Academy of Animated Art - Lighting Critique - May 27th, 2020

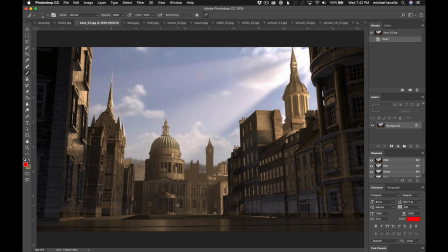Like, let's really, really amp up the emotion of this and try and create a little bit more story here. The other thing is, like I mentioned, like this federal building back here, I think we can push the focus too. Like, where do we want the audience to look? If it's back here, you're kind of already setting up for that.
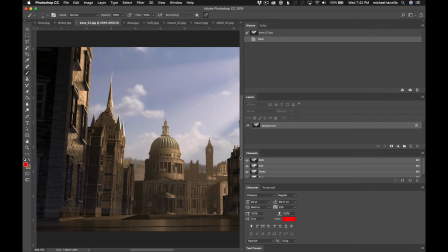And that's really nice, which is allowing these buildings to go into shadow.
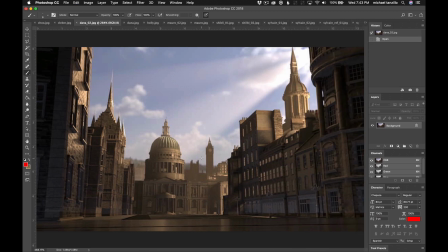over on the screen right side here. Like these in shadow. Really hit this building a lot harder with some key light. And then allow this, like this is nice shaping in here, just like little pockets of light on these buildings here. But really make sure that the light gets centered back in this region here. And then I'm not quite sure what's going on with the ground here.
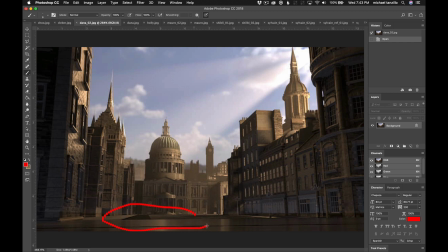This looks very flat. It almost looks like tile. Maybe my read is just off on it, but I'm just not quite sure what's going on there. But yeah, good start. I just think we can really amp up the emotional elements and the focal point.
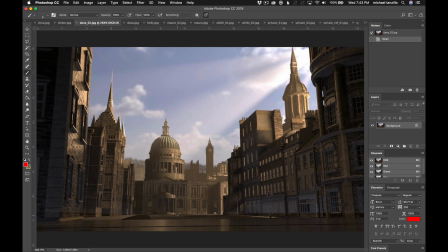So, because you're always asking yourself those three whys of lighting. Directing the viewer's eye, shaping, and creating the mood.
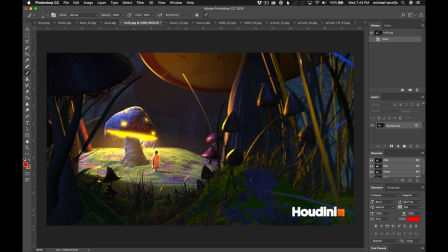Holly, making great progress on this one. A couple things that I would do. The biggest one is that this light coming out of here is just too saturated. It's like super yellow-orange. So I would take that saturation.
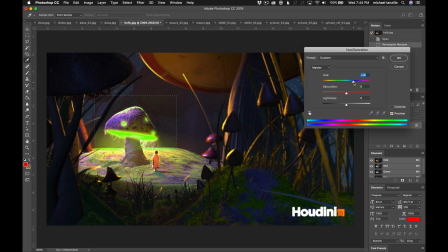It's not really going to work here in Photoshop. I take the sound, it's just going to look kind of gray. But you're going to want less saturation coming out of there because it's got so saturated that it's pretty much just like a pure color.
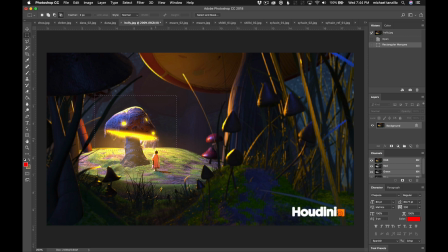And when I take the saturation out, there's nowhere for the color to go other than just kind of a flat gray. So I would just take that down. Also in here, especially this right there, you could take down the blue saturation.
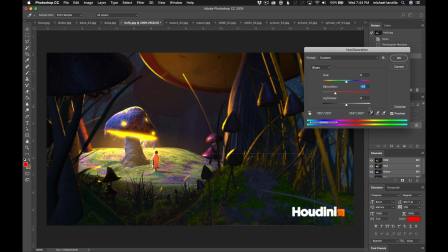I think to about like that level. And you can still sell it, but like without it being that kind of electric blue. So I would do that. I would also get a little bit of light up underneath here.
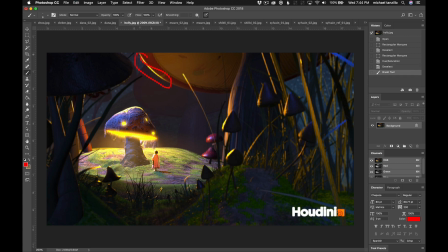The same way that you're getting light up underneath here. Watch out for this bright edge, but just some like soft fill and to create some shaping there. And then a little bit of light in this background here as well. I'm sorry, back behind this. Just a touch. Not very much at all. I want to keep that kind of dark, but just to kind of sell the space back there. But all in all, like you're centering this up nicely.
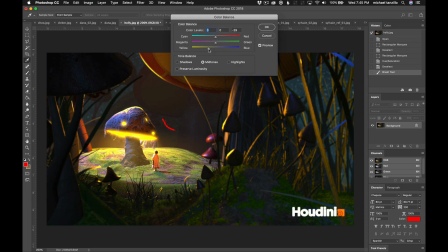This is all coming in well. I just think that we can like, if we just kind of adjust the colors just a little bit to kind of make that fall in a space just a little bit more, I think that would make a big difference too.
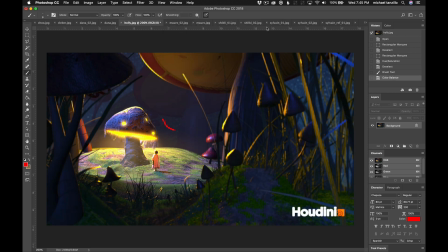But yeah, just watch out for the saturation on the blues, the saturation on the yellows. I like the rim light on her. Her back can get a little bit darker, but overall her shaping's doing very well. So that's where I would end with that one.
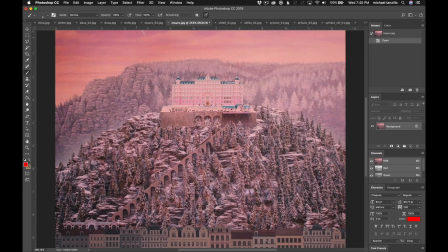All right, Mauro, very cool stuff. Like the breakdown here of the, we got, you know, Wes Anderson's one of my favorite directors.
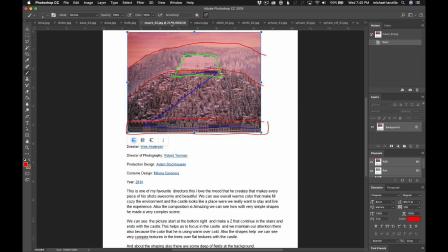He's the director I thought I was working for when I got my first job at Blue Sky because I had read and saw an online
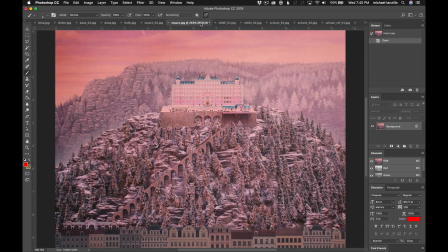article that Fox Animation was working on the Fantastic Mr. Fox and they actually specifically said Blue Sky Studios. And then I got the job offer at Blue Sky and I was like, yay, I'm gonna be working on a Wes Anderson film of a Roald Dahl book. It's a dream come true. And then I found out that that article was wrong and that they were producing that somewhere else.
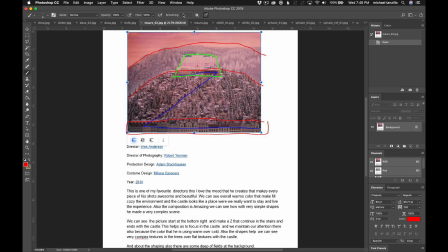So I was a little bummed, but it's still good because Wes Anderson just creates some beautiful imagery, like super symmetric stuff, as we all know.
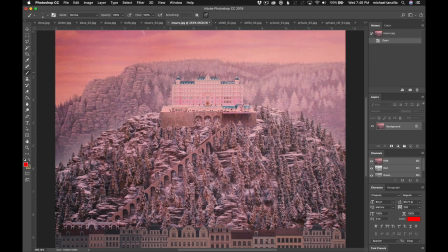I love your breakdown of this Z shape going up to the building,
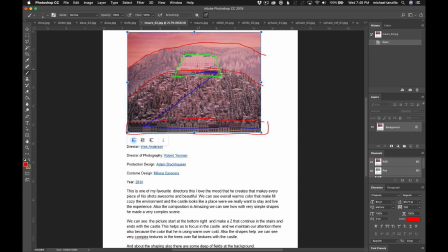this blue line, kind of showing this kind of leading eye line going up to the building.
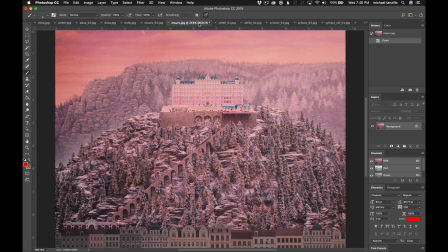I also really love the color scheme of this overall. It's just like a lot of pinks and warm rosy colors, except for the door of the building and then some of the roof shapes to really help this pop off.